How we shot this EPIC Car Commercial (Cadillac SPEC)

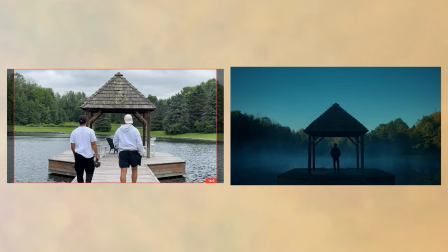(4:06)
This is a fantastic resource and app I use on every shoot, and if you put the location scout pictures side by side of what we shot,
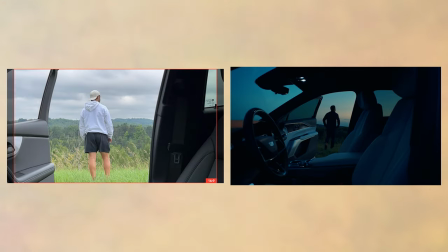(4:12)
you can see we already had a good idea of what the project was going to look like just from the scout. This whole process allowed us to properly shot list each location and not have any guessing game when we actually showed up on location and we knew exactly where to place our camera.
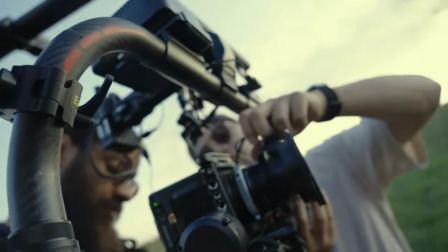(4:26)
This gives me so much confidence as a cinematographer walking into a location and knowing exactly what focal length and camera position I need to get the shots that we want.
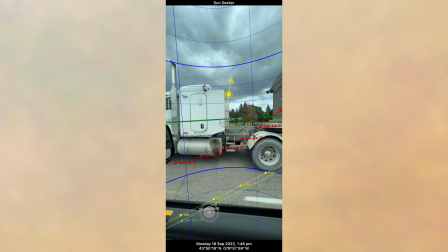(4:34)
In addition to visualizing with a camera, the next thing I do is use an app called Sunseeker to see where the sun will be in each location. As I knew this was an outdoor run and gun commercial, I knew that I didn't have any time to light anything specifically or even modify the sun with any diffusion.
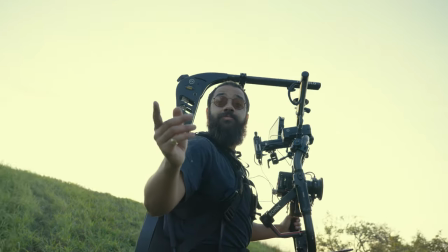(4:48)
Knowing where the sun is exactly at each location allowed me to plan where we had to be at each day and what specific time.
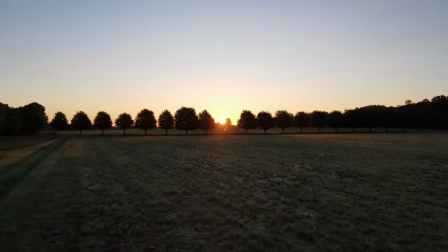(4:55)
For example, the last shot of the piece is on a lookout. And from the location scout, we saw that the sun would be setting in the background.
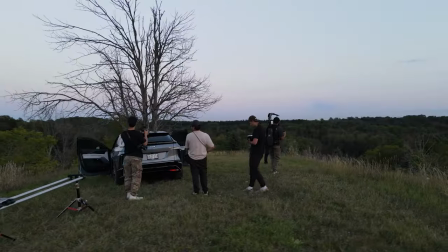(5:01)
So this was the last shot of the day for the production. And we worked backwards to schedule out the rest of the days so we could end up there as the sun was setting. With all that information, we moved on to scheduling out each day, and now we can finally look at how we shot this.
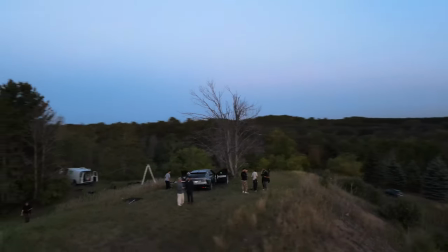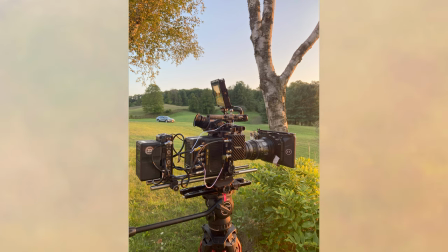(5:20)
The first day of production was a half day because we had to pick up and prep all the gear, in addition to driving up to the property, which was two hours away from the city.
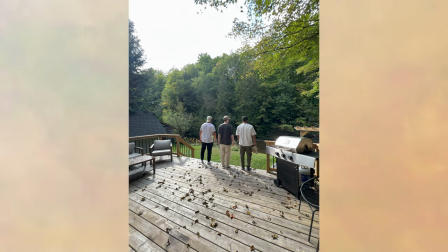(5:28)
As this was a very low-budget project, Jason and I picked up all the gear and prepped it at an Airbnb we were staying at with the main talent and creative director, Andrew. A very important thing when shooting any outdoor project is maximizing your time in terms of when the lighting looks the best. So this can mean the sunset and sunrise. And because we were shooting two full days and one half day, we would utilize three sunsets and two sunrises.
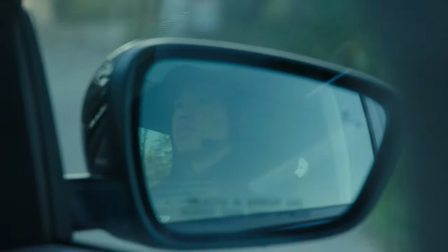(5:51)
Once we got to the Airbnb, I prepped the camera with the zoom lens and then we left for the valley location, which was 10 minutes away where we could catch an amazing sunset.
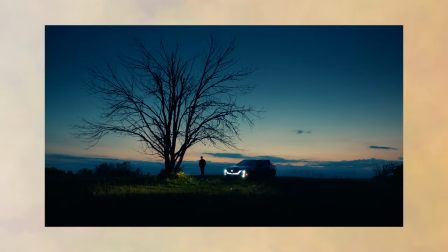(5:59)
For this first day, the camera crew was just Jason and I, and I had to move quick into knowing exactly what the shots I wanted.
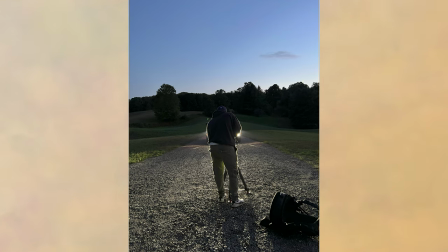(6:04)
And this meant I was pulling my own focus.
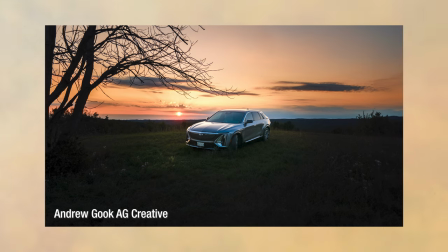(6:06)
Just before sun was setting, Andrew, the creative director of the project grabbed some amazing stills of the car so we could have a full rollout in terms of photo and video for this commercial.
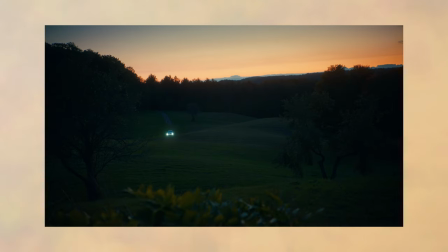(6:15)
As the sun started to set, this is where we moved in and grabbed a wide and tight of the car going through the valley.
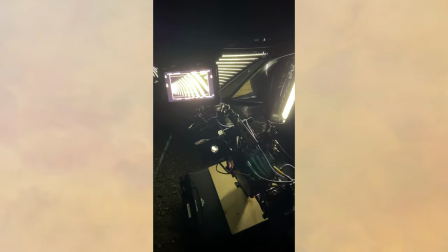(6:20)
After that, we wanted to show off the features of the car, so we shot the front grill turning on as well as the taillights.
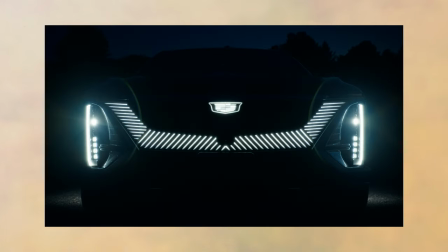(6:25)
This was at blue hour and going into the night, and this gave us some of the best looking shots of the piece.
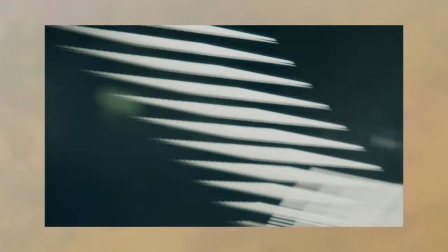(6:30)
In addition to that, I knew that we needed some transitional footage to play with in post, so I did a bunch of whips in front of the taillights as well as the headlights, and they really worked well for the edit. With some amazing footage captured, we were pretty excited for day two.
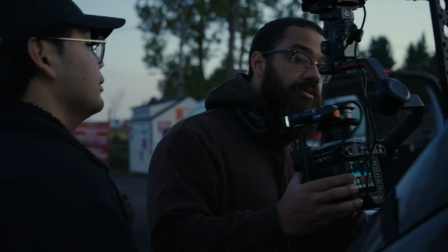(6:44)
Waking up at 5 a.m. for any project is not fun, especially if you're going to do it for two days in a row.
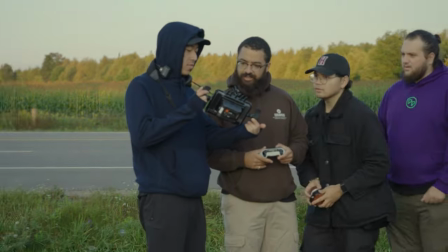(6:50)
But with a vision and a team that supports you, it feels like you can achieve anything. We arrived at our first location to cast some rolling shots of the car with the sun rising up in the back.
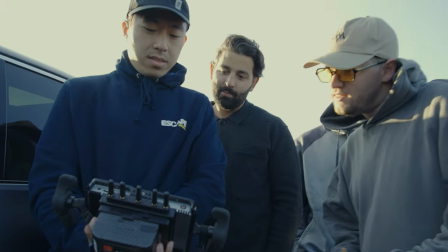(6:58)
This was a stretch of highway with four lanes and a closed diner where we could pull in and prep, so this worked out great.
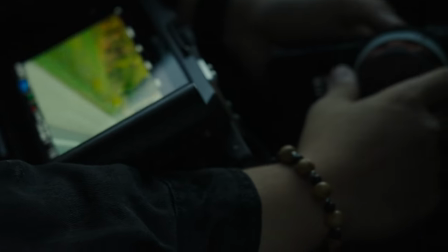(7:04)
We got our temporary camera car ready to go and got the main shot that we're looking for. In addition to this, we captured a lot of textures of the road as well as trees passing by.
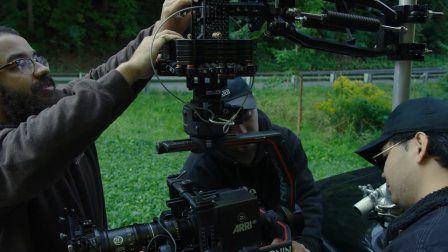(7:13)
We moved on to the next location and prepped the mini on the black arm with the Ronin 2 and went through the winding roads and got some variation of rolling shots.
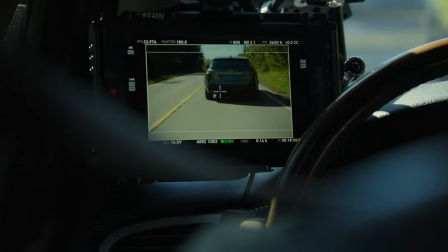(7:20)
This included pass-bys, chasing shots from front and behind, and any other scenery that we can get in this location. We took a break for lunch, and at this time, it was high sun. That means we can't even backlight the car to get any of the good-looking car shots. So this was a time that we took for lunch as well as just recovery in terms of the morning that we had.
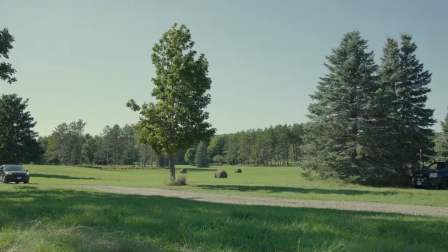(7:38)
This is the time where we took to plan one of the most technical shots in the piece. We planned this due to the nature of two roads intersecting in an open field.
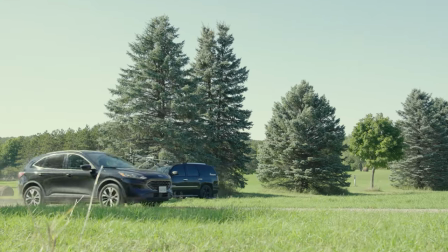(7:46)
We saw this as an opportunity, as a perfect place to have some variety in the edit in terms of being in front or behind the car.
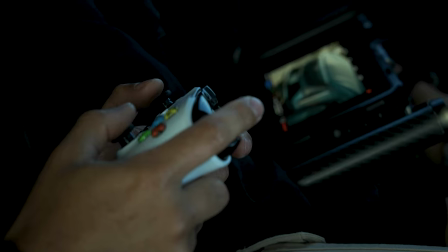(7:51)
With so many variables such as car speed, focus, and controlling the gimbal, we only had a few shots to get it right.
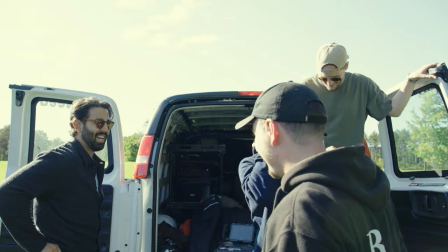(7:57)
And when we did, everyone in the crew was excited and it was a great morale boost for such a long day so far.
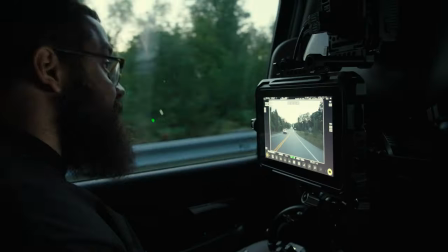(8:03)
We finished up the day with some additional shots in the forest, some rolling shots as the sun was setting, and a campfire scene. During the location scout, we actually looked around the property to see what additional scenes that we could do with our talent besides the car.